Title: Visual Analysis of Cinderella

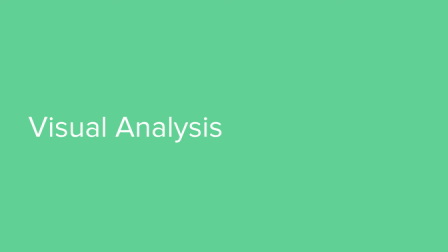[19:46]
Next, we'll go into our visual analysis where we picked a scene from Disney's Cinderella where Cinderella and the prince are dancing at the ball. They get separated from the crowd and share a moment where they are the only two in the room. We'll discuss the human body, the colors, the space, and the lines that are in the scene and how they are interpreted.
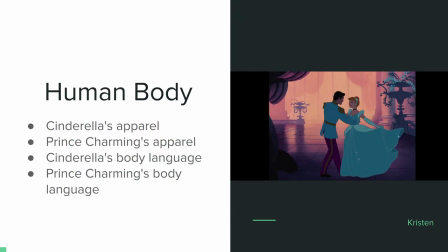[20:08]
When visually analyzing a scene, one of the first things I notice is the body language between the characters. When looking at the prince and Cinderella in this image, it is clear that there is a connection between the two. Cinderella is wearing a ball gown that would be typical of this time. The bottom is full of tulle and has ruffles while the top is more tightly fitting and has a full capped shoulder.
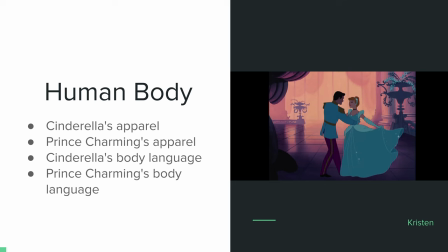[20:28]
The prince is wearing very royal attire. It is clear that this is a formal event. His outfit reminds me of one that we might see at a royal wedding. When we look at this image we notice that the prince is leaning in towards Cinderella.
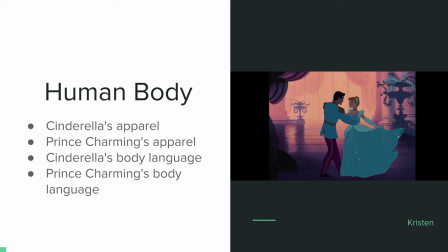[20:41]
I believe his feet are facing towards her and he is also facing towards her. One hand is holding Cinderella's hand while the other is wrapped around her waist. This shows that he has a clear interest in Cinderella and his full attention is on her. Cinderella appears to be smiling and is looking directly into the prince's eyes.
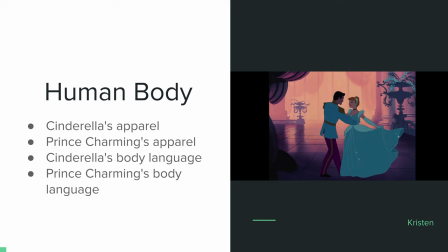[20:58]
Her head also appears to be leaning in towards the prince. The interesting thing is that she is holding her dress far away from the prince and yes I realize she is dancing and she obviously does not want to get her dress stepped on, but this could also suggest that part of her mind is somewhere else other than in that moment.
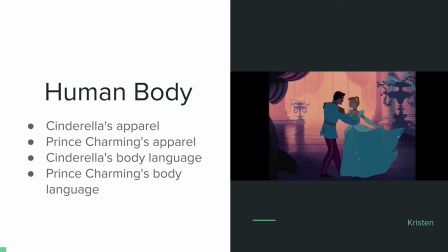[21:16]
In the back of her mind, she knows that she will have to leave soon, so maybe this is partially so she can turn and walk away if midnight were to suddenly hit. But this could also just mean that Cinderella is opening up herself to the prince, and she isn't trying to hide or protect her body with her dress or with her arms.
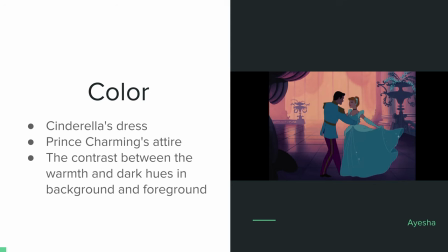[21:33]
when speaking about the color in the scene that is featured in this slide you can tell that the background and the foreground of this intimate scene between prince charming and cinderella you could tell that they really wanted to
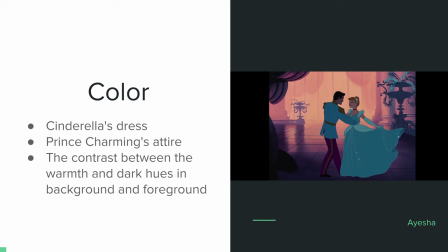[21:53]
make the foreground be more focused on both of them rather than having the whole scenery be of one shade rather so you could be more focused on them and when it comes to her dress you can
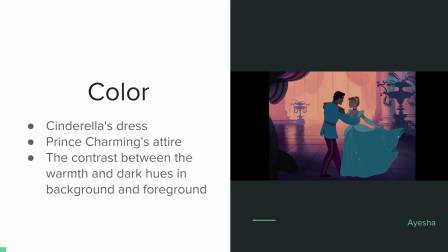[22:11]
tell that it was a lot darker than it usually is when it's under a more light tone because in order for her dress to contrast with the dark background and so she wouldn't be able to be blended, I guess you could say,
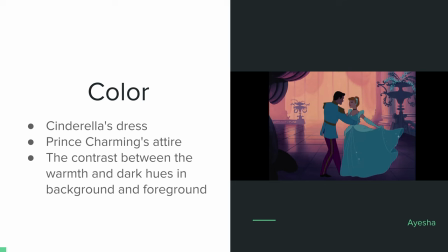[22:29]
with the foreground being very dark. And then same goes for Prince Charming's attire. His is also of a darker shade rather than it being a lighter white and lighter red color for his suit and pants.
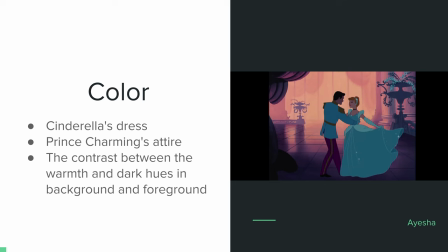[22:49]
Because, so you can tell the contrast between how they look against the dark background and the light background. And this whole, all these colors of being more dark and more
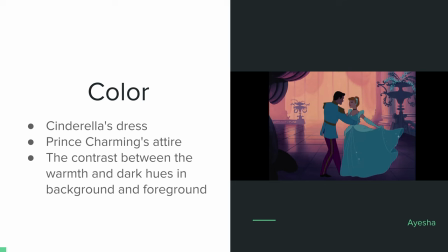[23:06]
darker shades of blue and light pink kind of overall sets the tone of an intimate scene between the two characters and tell how romantic the scene is supposed to be. Their skin tone was also, as you can see in the scene,
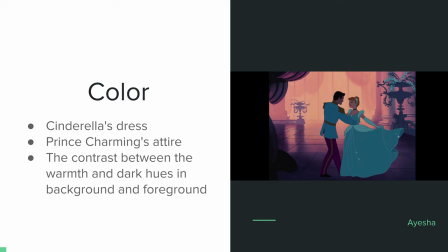[23:27]
was being more of a darker shade so you can see their faces more properly. Hi, Oscar Flores again. So now we're going to cover the lines. Cinderella's lines, the prince's lines, the floor, the background, and the drapes and the pots.
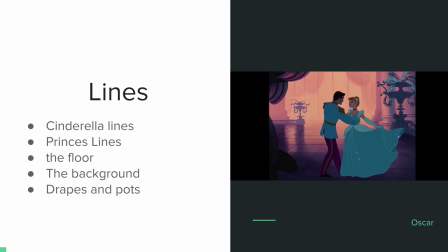[23:46]
So let's start at Cinderella's lines. Cinderella has a very rounded off figure to her. All her lines are curved.